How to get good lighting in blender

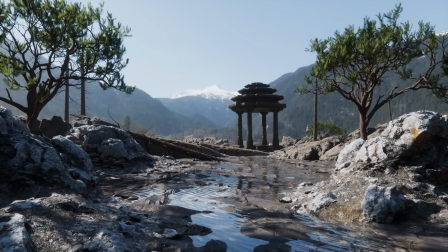(0:00)
Okay, so let's talk about lighting. So in this video, I'm going to show you how to get really good lighting in Blender, specifically for environments.
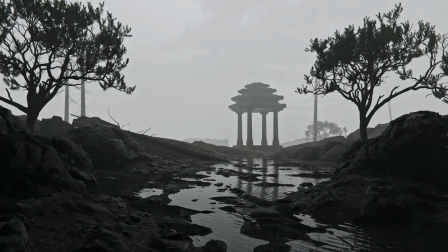(0:06)
One thing I'm going to be doing in this one, which I think you'll find the most useful, is taking just a basic scene and lighting that in 3 or 4 different ways.
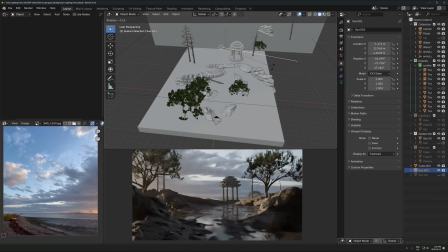(0:13)
And each way is going to look good,
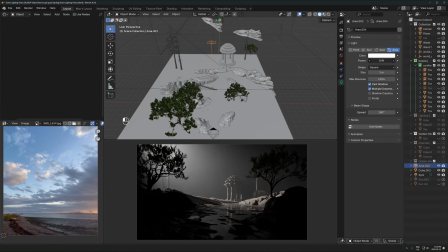(0:15)
but I'll just show you the exact setup that I'm using and just some different examples of lighting conditions and how that can really make it into a completely different image,
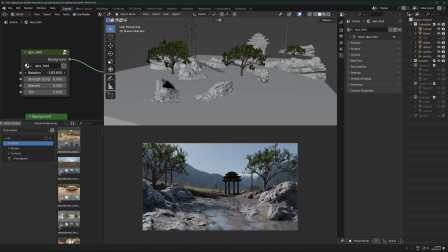(0:23)
even though the scene is the same the whole way through.
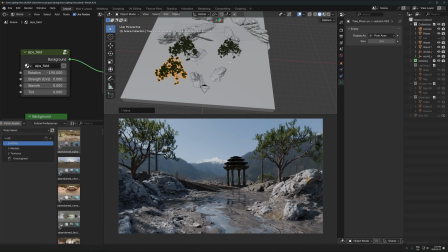(0:25)
And then also just give you some general tips that really have helped me get better lighting, all that kind of stuff, just to make it as easy as it possibly can be.
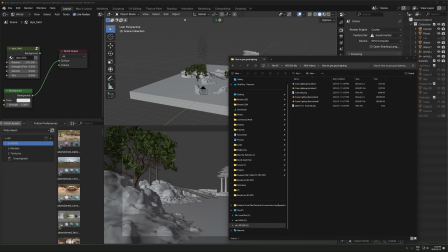(0:32)
Okay, so I think just the best thing to start with is an example. Let's just jump in here.
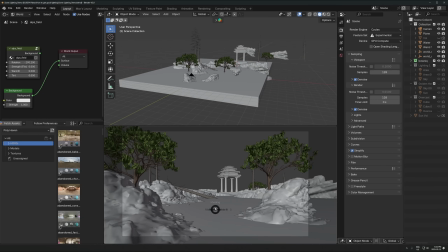(0:37)
I have this basic scene set up here. If I just go to rendered view, let's just take a look at what we've got here.
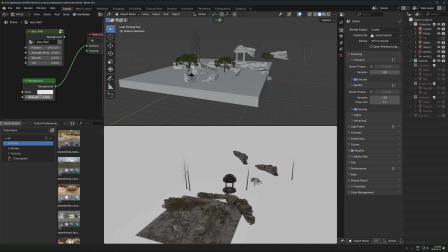(0:42)
So right now there's basically no lighting or just background basic lighting, just the background, default thing here with the strength on 1.
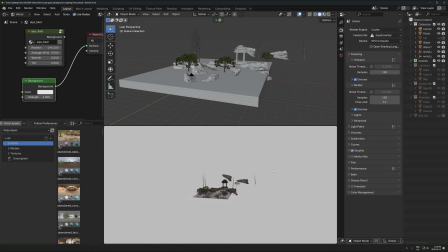(0:49)
So just pure white or gray all around.
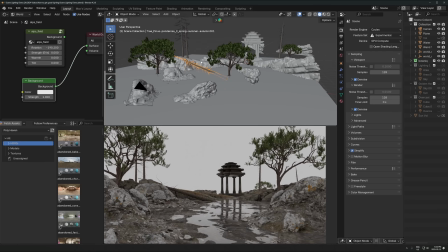(0:53)
It's just, I just dropped in a bunch of rocks and trees and stuff from Quixel Megascans, and these trees are from Botanic. And then I modeled this little thing here a while ago. So this is horrendous right now, just terrible, terrible lighting. The reason this is so bad is because there's no shadows right now, right?
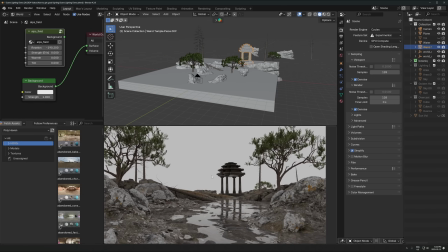(1:11)
So we have this white void, which is just casting equal light from every single direction. That means that there's almost no shadows, and when you have almost no shadows like that, it's going to create an extremely boring image.
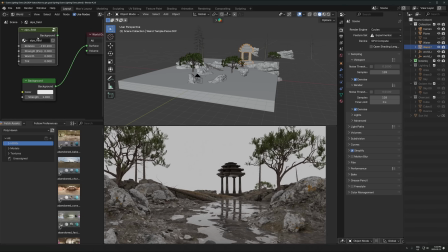(1:24)
So we need to fix that. So step 1 is the procedure basically that I follow anytime I'm going to light a scene is, first of all, turn off every single light in the entire scene. So I'm going to unplug the background.
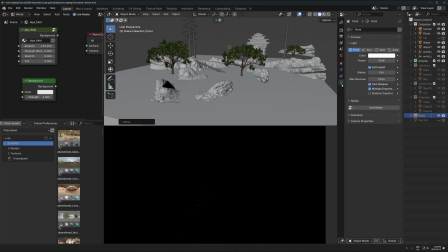(1:37)
If for example, there are any point lights, like random little lights in here, even if it's dim, I'm going to just turn those off, like fully just turn everything off. You want pitch black to start with. And that's just going to simplify it as much as possible. Okay, so let's start with the most basic example, which is just a sunny day.
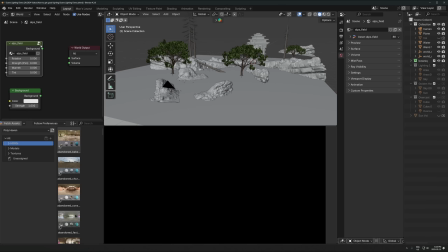(1:54)
Let's just start with that. So I have this HDRI here. I'll just reset the rotation. And let's plug that into the surface of the world.
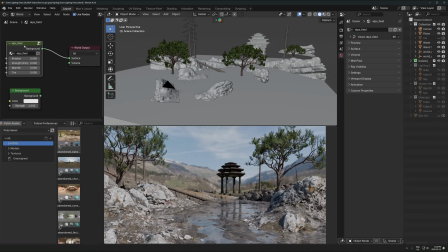(2:01)
So I'm just in the shader editor, in the world settings, and I'm just plugging in an HDRI. I'm going to assume you know what that is.
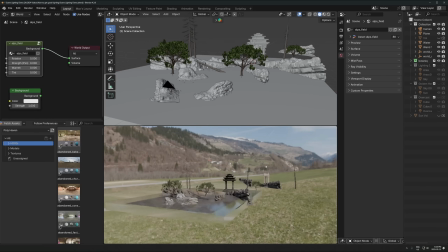(2:06)
If you don't, just Google Blender HDRI. It's basically just an image, which is going to light up our scene like this, right?
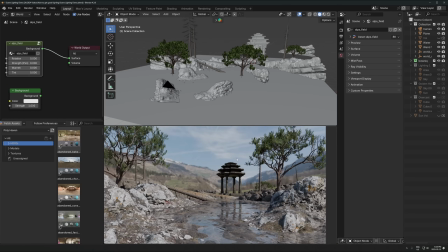(2:13)
So we have at least some light in here now. So it's better than before, and we have at least some shadows, but this can be a lot better.
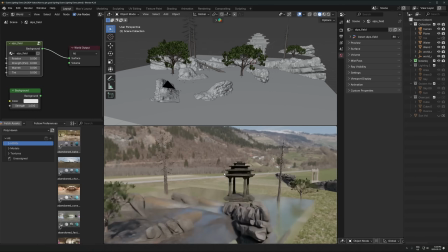(2:24)
So first of all, I don't really like where the sun is positioned right now.
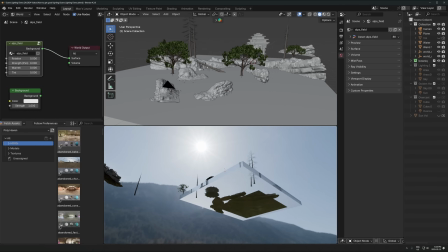(2:27)
If we kind of look at this, the sun is kind of behind or off to the side, kind of behind the camera at a weird angle right now.
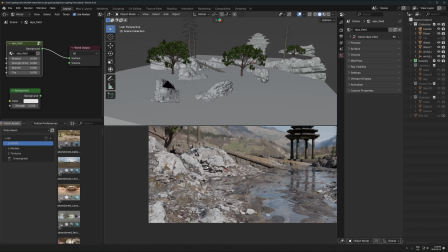(2:34)
What that's doing is, I mentioned before, there were no shadows when we had that just, background in here.
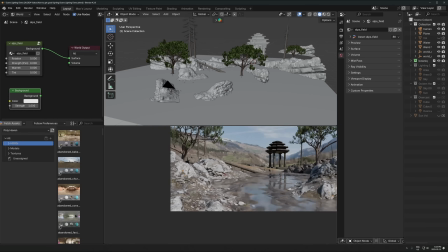(2:40)
Now there's some shadows, but the sun is at such an angle that it's kind of hiding a lot of the shadows, particularly on this left side here.
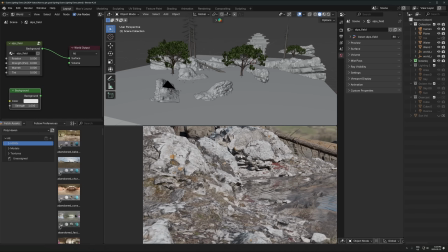(2:47)
If you look over here, there's still barely any shadows in here, right? And you generally want to avoid that.
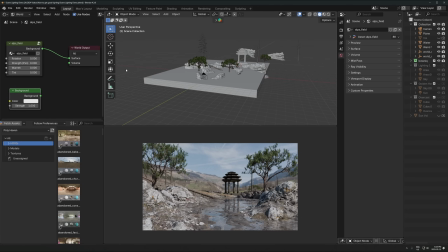(2:52)
When you're lighting it with the sun or anything, any kind of light, you want to avoid lighting it from the same perspective as the camera, because that's just going to mean that the shadows are, falling behind all the objects to where you can't see them, which basically still means there's no shadows.
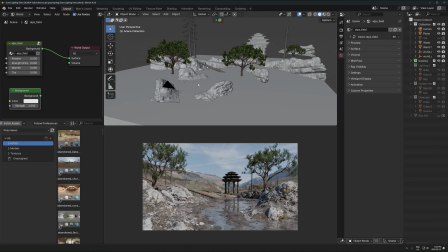(3:08)
What that's going to do is it's going to flatten everything out. It's going to make it really hard to determine the form of any of the objects in the scene, and it's going to kind of flatten out all the detail. Just doesn't make it look nice and interesting, and doesn't bring out the best in our environment. So what I want to do is just adjust the rotation slider.
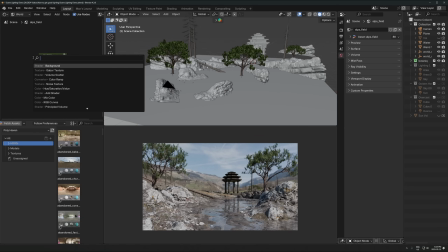(3:25)
Any HDRI was going to come with a rotation slider. If it doesn't, like if you just have a thing like this, it's going to be the environment texture. I think it's even called that. Yeah, sorry, this one. Just hit Control T, and that'll just bring up this thing here, and then you get the rotation right here.
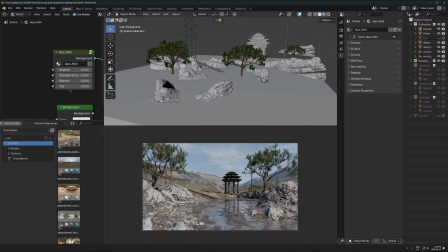(3:39)
You just want to adjust the Z rotation, and it'll do the same thing. Okay, so Z rotation, I'm just going to adjust this, and I'm just going to start moving it along, and I'm just going to rotate this until I like the spot that it's at. So you can see I'm going to move this.
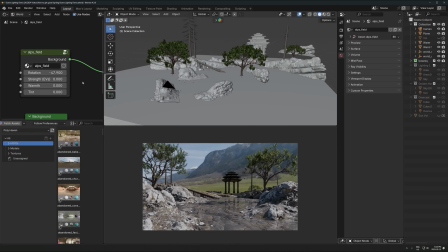(3:53)
I'm not worrying too much about the background image as so much as I am the light direction and the shadows that it's creating. So I'm going to keep rotating this. So it's starting to look a bit better. Not quite where I want it. I don't really like exactly where it's at right now.